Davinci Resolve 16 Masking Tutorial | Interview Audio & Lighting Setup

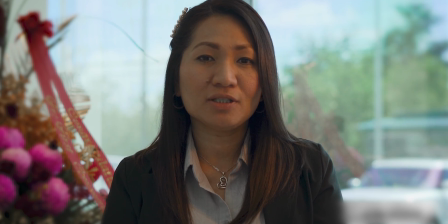(0:00)
Guys, lately I've been doing some documentary style interviews, particularly using them in my music video behind the scenes. In this video, I'll be talking about two of the things that I've been using throughout this process in order to make these videos look and sound just a little bit better.
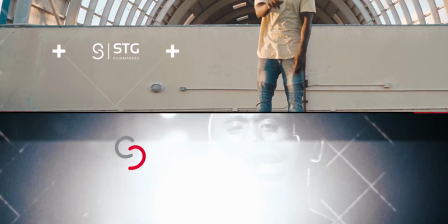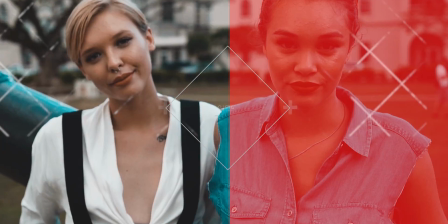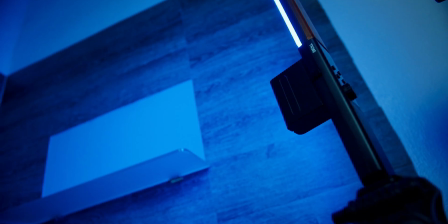(0:22)
I'm going to talk about is audio and then the second part of this video we're going to go into a little bit of lighting. Now I'm not going to say that audio is more important than video or vice versa.
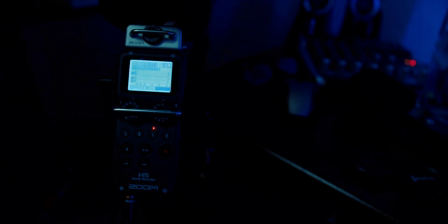(0:30)
I do think that you need to prioritize both kind of equally but just for the sake of this video I'm going to talk about audio first because I think that I can cover that just a little bit quicker than the lighting portion and then at the end of the video we'll go ahead and jump behind the computer get on DaVinci Resolve and actually go over how to do the technique that I'm going to talk about for the audio part. Okay so for audio I think the most important piece when it comes to capturing the best auto that you can obviously is getting the microphone as close as you can to the subject without getting the you know obviously the microphone in frame it doesn't matter how much you spend on the microphone whether you spend 800 a thousand dollars or whether you spend you know 200 on the microphone if that thousand dollar microphone is too far away from the subject's mouth obviously the audio is not going to sound great so the best trick that i've been implementing into this whole workflow when it comes to capturing the best audio is i've actually putting the shotgun mic in the frame and then taking it out in post. So for those of you that are kind of not new to filmmaking, if you've been filmmaking for, you know, a year or two, you can probably figure out, you know, how I did this. So I'm not going to necessarily go over how to do this right now. But for those of you that are kind of new to filmmaking or new to masking or masking is kind of a new, a new technique that you haven't really mastered yet. I'll go over specifically how to do that after the lighting portion. The best way that I'm going to recommend you guys start out doing is just to utilize the three-point lighting. Three-point lighting just consists of a key light, a hair light, or a backlight. This hair light can also be used as a fill light. And then the last light I'm going to talk about is backlighting. Okay, so the first light we talked about is the key light.
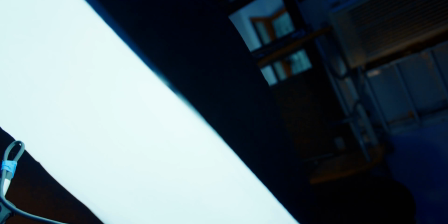(1:57)
I think the best way to do a key light is just position it just over your subject's head and then just aim it down onto your subject's face. Using this positioning just seems more natural because that's kind of where the sun is located too whenever you see people walking around and when you talk to people outside. I do recommend that you use a softbox and not just like a light fixture like a regular light fixture that you would find like at Home Depot or at Lowe's a softbox does exactly what it says it makes the light softer you can pick up one of these softboxes from either Amazon or eBay and they're really budget-friendly I do think that this particular one is by a company called newer I'll post that exact item
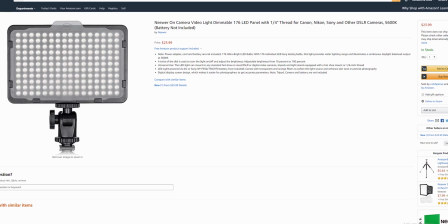(2:31)
down in the description below okay now the second light that we talked about was either a hair light or a fill light a fill light can be used to kind
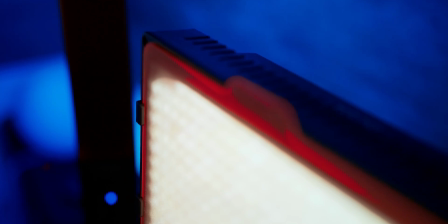(2:37)
of fill in the shadow that's caused by the key light being set at a 45 degree angle but in this scene particularly I used a hair light
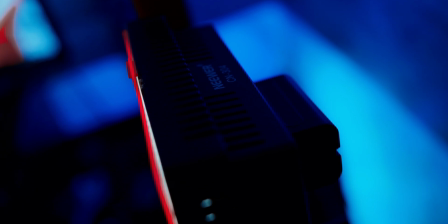(2:44)
now this hair light is by the same company called new where I do think it was like a $30 it's like LED panel light I'll zoom
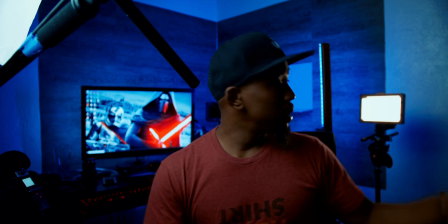(2:51)
out here so y'all can see exactly what it looks like it's this light right here that's off to my rear right
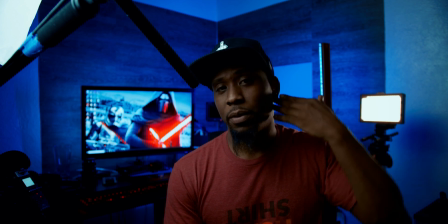(2:57)
and all this light is doing is basically just outlining this side of my face that's on the opposite side of the key light so this is what it looks like when
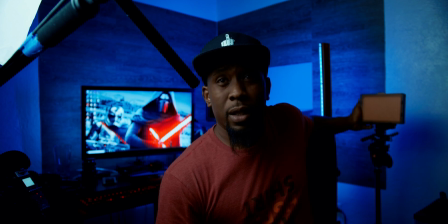(3:04)
I turn it off and this is what it looks like when it's back on.
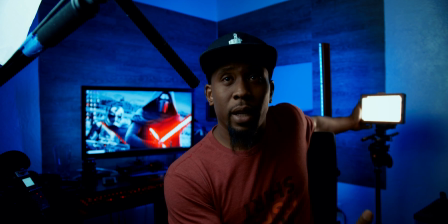(3:08)
So you do see that it provides that rim effect, that kind of halo-y effect or whatever you want to call it. It's basically outlining the left side of my face here. Now last but not least, we're going to talk about the backlight.
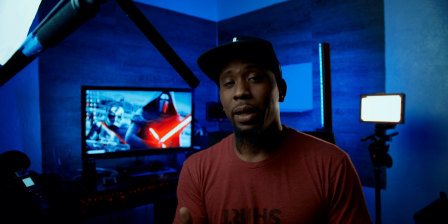(3:20)
So the most important reason why you want a backlight is to mainly separate the subject from your background.
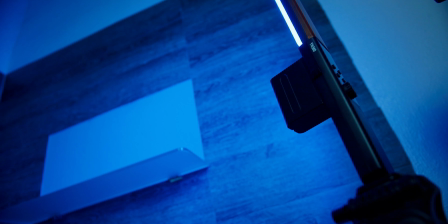(3:25)
In this particular shot, I have a YN360, which is a wand style LED and RGB light.